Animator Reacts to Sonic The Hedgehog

I'm in a brand new environment. Look at this. I'm in my uni flat, my uni accommodation now, because I'm back at uni, and it's dreadful. No, I'm joking. It's a good time. I am re-recording this video because when I recorded this one last, it didn't really... I just watched the footage back and it was a bit meh. I didn't really know what I was talking about because it had been a while since I'd seen this animation I'm about to react to. So it's going to be less of a reaction, more of an actual like discussion about what this animation is. So today we are reacting to the Sonic CD intro. If you don't know, Sonic CD sort of came out between, I believe it came out between sort of Sonic 3 and Sonic and Knuckles, I think. Either that or Sonic 2 and Sonic 3. It came out between one or two of those. The intro is phenomenal. If you are into 2D traditional hand-drawn animation, go and check it out without me talking over it. I'll put a quick card over here and you should be able to simply just click on that and it will take you to the video that I'm watching right now. Without further ado, let's start watching.
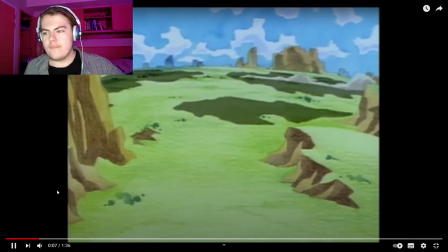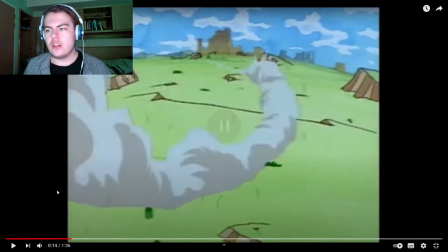Straight away, I love all of the Sonic the Hedgehog music, all of it, from early to new to now. Love it all equally.
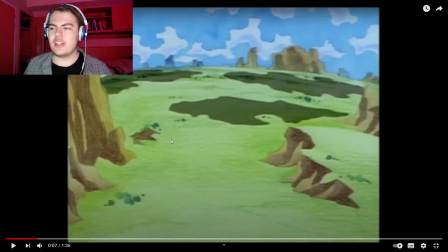So I wanted to talk about this. So here we have this like tranquil landscape, you know, not a lot's going on here, and then obviously you start to see the cloud of Sonic.
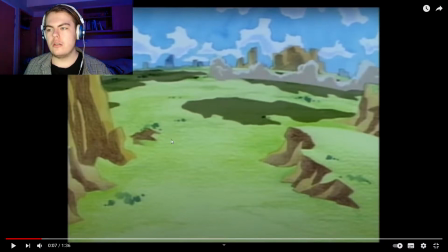This is a nice little way of introducing the main character of the video game, of the animation. It's big, it's dramatic, it works.
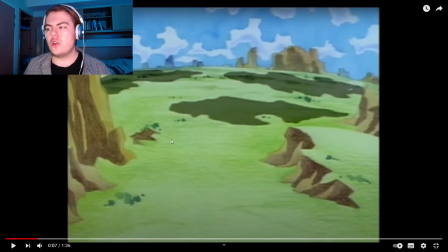Really, it's just to demonstrate that Sonic is a force to be reckoned with. He is the oncoming storm, you know, and he's on the horizon and coming towards us.
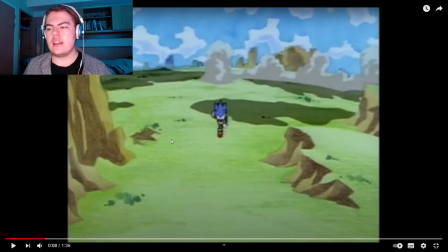And then here, I wanted to talk about actually how, because of how fast he's moving, you can actually get away with
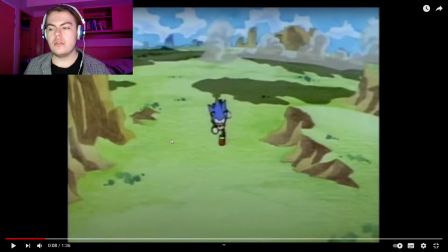the frames of his run cycle and his movement being further apart, because that,
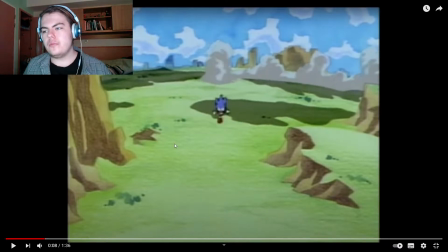you know, that connotes speed. But yeah, super nice.
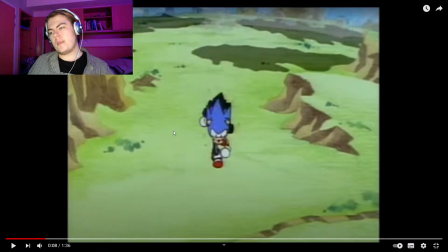It's so good. It really is good. He's running straight towards the camera and he actually overtakes the camera, again just signifying speed.
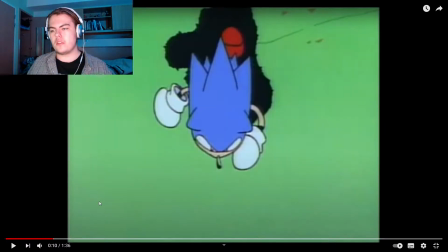And then that there is actually duplicated, as you can see. That is a flip of that image. Like, that's crazy.
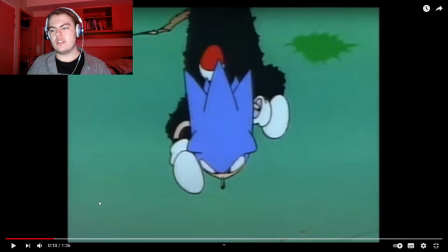And that gives off a decent run cycle. I think they add in more frames later.
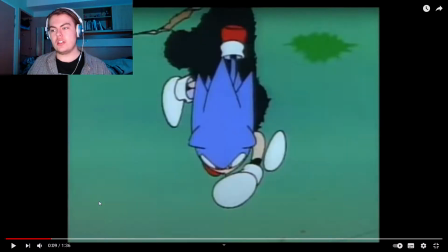Oh no, yeah, look, it is literally just like a duplicate of that frame.
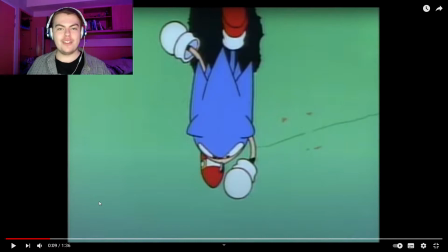So it goes, what is literally a 2-frame run cycle. It's like 1, 2, 1, 2.
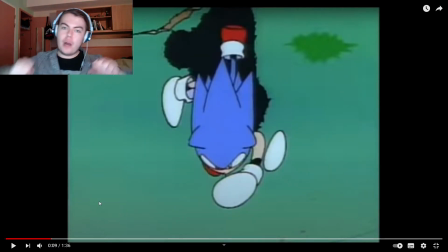1, 2, and then that final punch frame actually lingers for 2 frames rather than 1, and that sort of acts as like a recoil and a bounce. That's the amount of force that's going into his arm, and he's having to pull it back because his fist has gone too much. Your fist doesn't just stop straight when you're punching the air or whatever. It will always bounce back because we're organic beings. Everything we do is on arcs. Everything we do has a certain amount of power that then has to come out, you know. Whether that's if you're punching somebody, they might like jump back a bit because of that force, but if you're not, the force gets disputed, and you can see there, my fist, even if I try not to, my fist will always jutter forward slightly just because of that force.
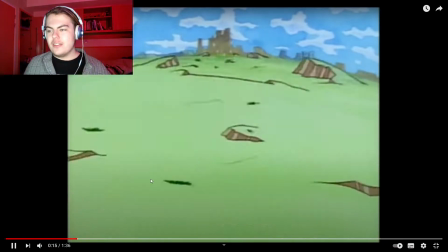Ooh, sorry, I've never noticed that. Hang on. Look at that shadow going across the mountains there.
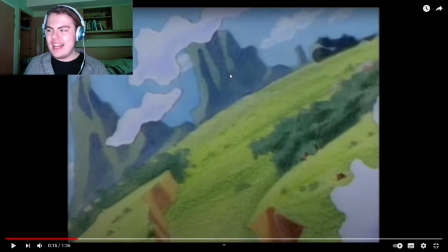What is casting that light? I mean, it's very dramatic.
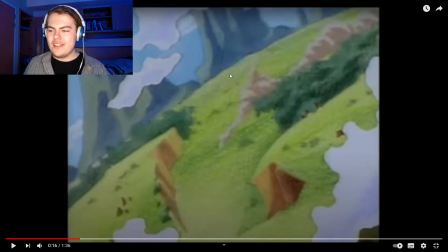That's really cool, but I don't understand the logic behind it.
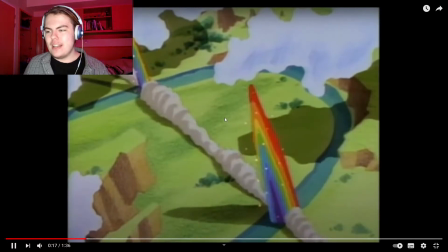And obviously zooming down. So
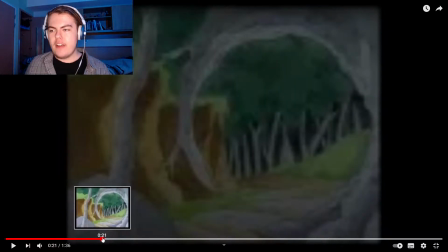here, this is actually a scene that I wanted to talk about because this is very, very clever and saves a lot of money in animation.
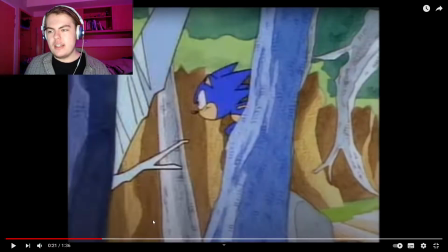Is this little scene here, he's hopping to and fro from trees, and there's a foreground, a midground, and a background by the looks of things.
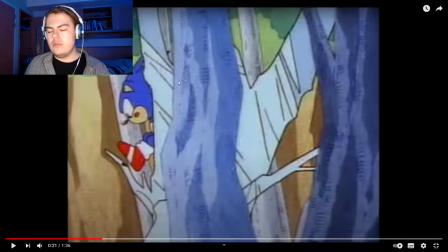And Sonic's sort of zooming through, but the animators have used the trees in the foreground to actually hide where Sonic,
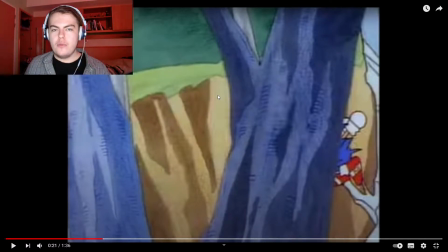so it's like a couple frames of animation where Sonic would have to be moving.
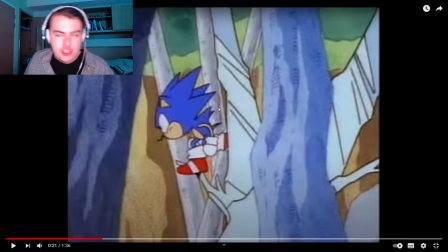Instead, now you get these 2 frames where he's sort of crouching into that position, ready to jump, and then you get this frame
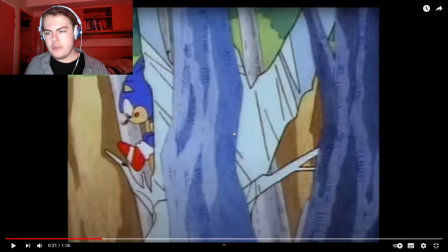covered up by a tree, which then, oh, I'm actually still going backwards, never mind. So you get this frame, which then he hops straight to that.
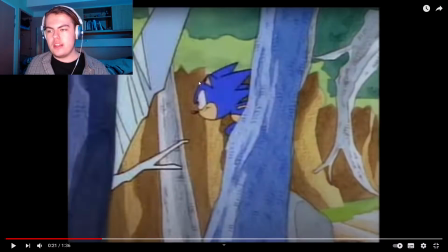So he goes to there. That is probably, so this frame here is probably just the other end of this frame,
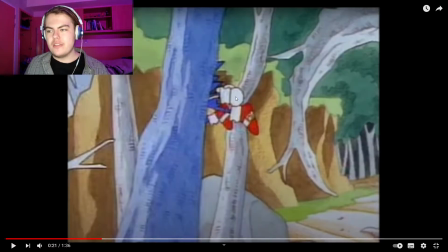but it looks like a different frame because obviously you can't see his face here. So that's going there.
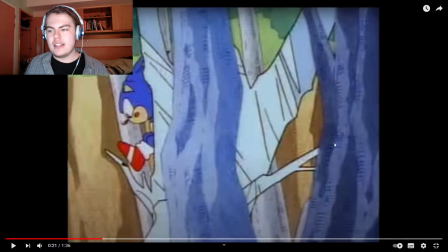Then he gets covered up by a tree, which then means that they don't have to animate his legs coming forward at all.
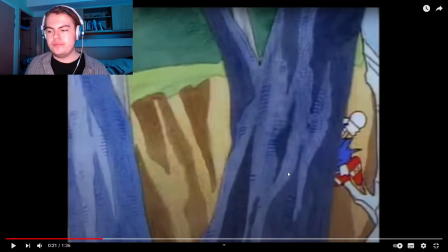And then oh, I keep doing that. And then he's about to hop. And then he doesn't actually come off the branch.
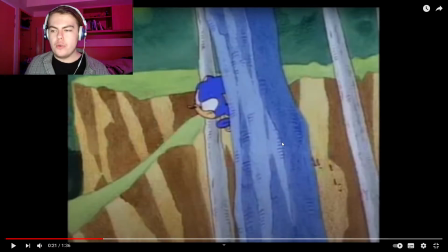But in the next frame, because this tree was covering him, he's now hopped forward. And again, that frame is the same as this.
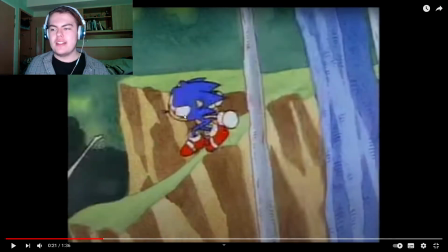Is it the same as this frame? It's similar to this frame, probably just enlarged.
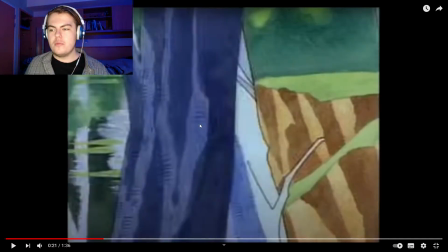And look at that. That is such a big amount of movement. And then again here, his movement gets hidden by the tree.
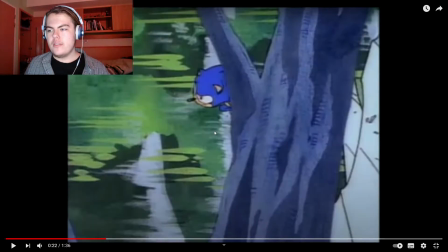It just means that I get to cut frames. That's the point of this little bit. And it still is super effective at
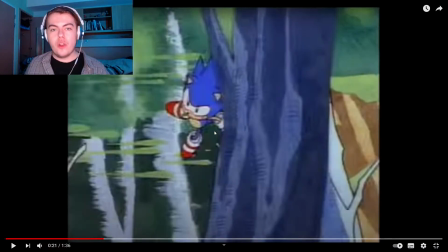connoting and denoting the amount of speed that he's got and velocity that he is achieving as he's running.
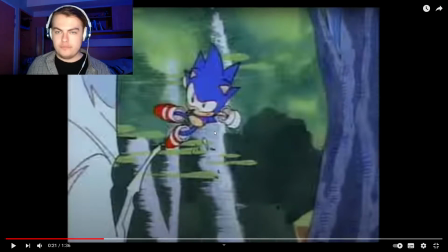So
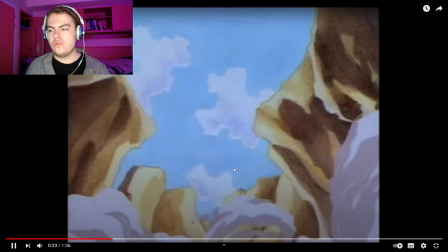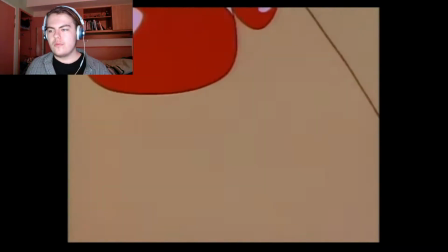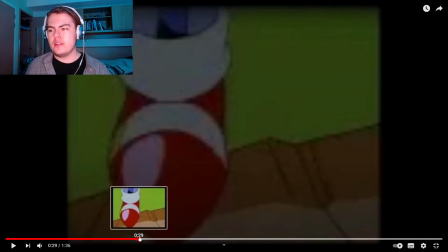all of these crazy camera angles would have been super difficult. Sonic's quite an easy character to draw.
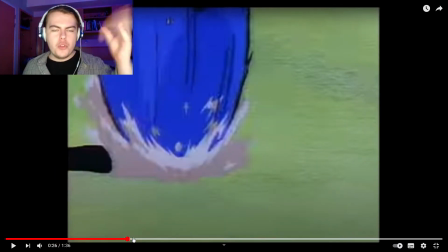He's a ball on top of a ball with some spikes.
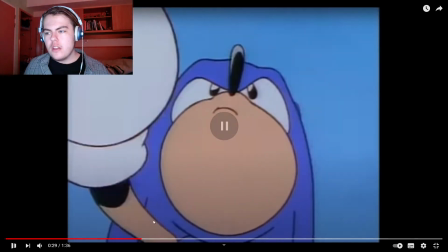But getting all of these different angles, especially in this bit here, because you're having to actually want to see how they did that. So that obviously is just, that is a flipped image of this. That's why his mouth changes sides.
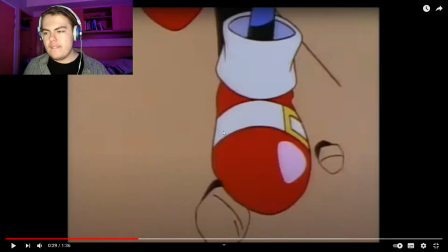It's just flipped. And then he's got them feet going.
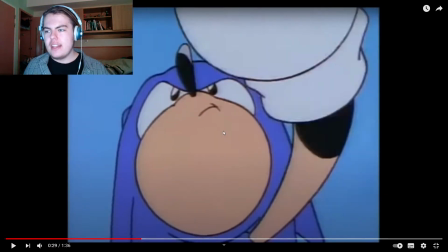And it's bod, and then it's that, and then it sort of like arcs up, if I'm not mistaken.
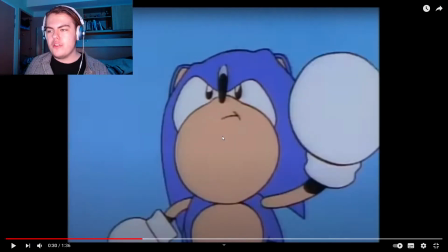So you're having to learn how to draw this character from multiple different angles. But notice how his body doesn't really change size. It does, but not as much as his head.
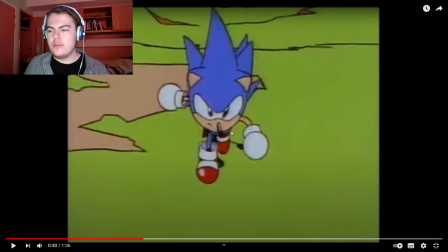His head gets a lot smaller, and there's no sort of pops there into position.
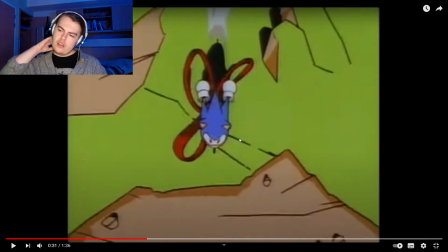And then suddenly it's the top thing, and he does this super peel out. Starts running and starts zooming past some rocks and everything.
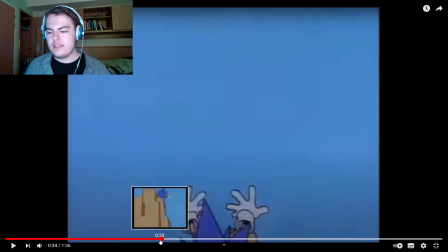I wanted to pause it right here because there's a nice little bit of exaggeration
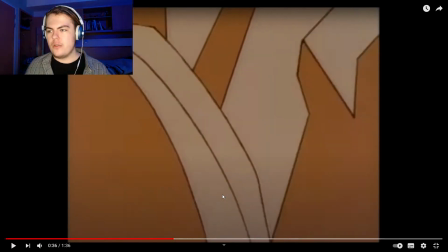right there. So again, same thing with the fist.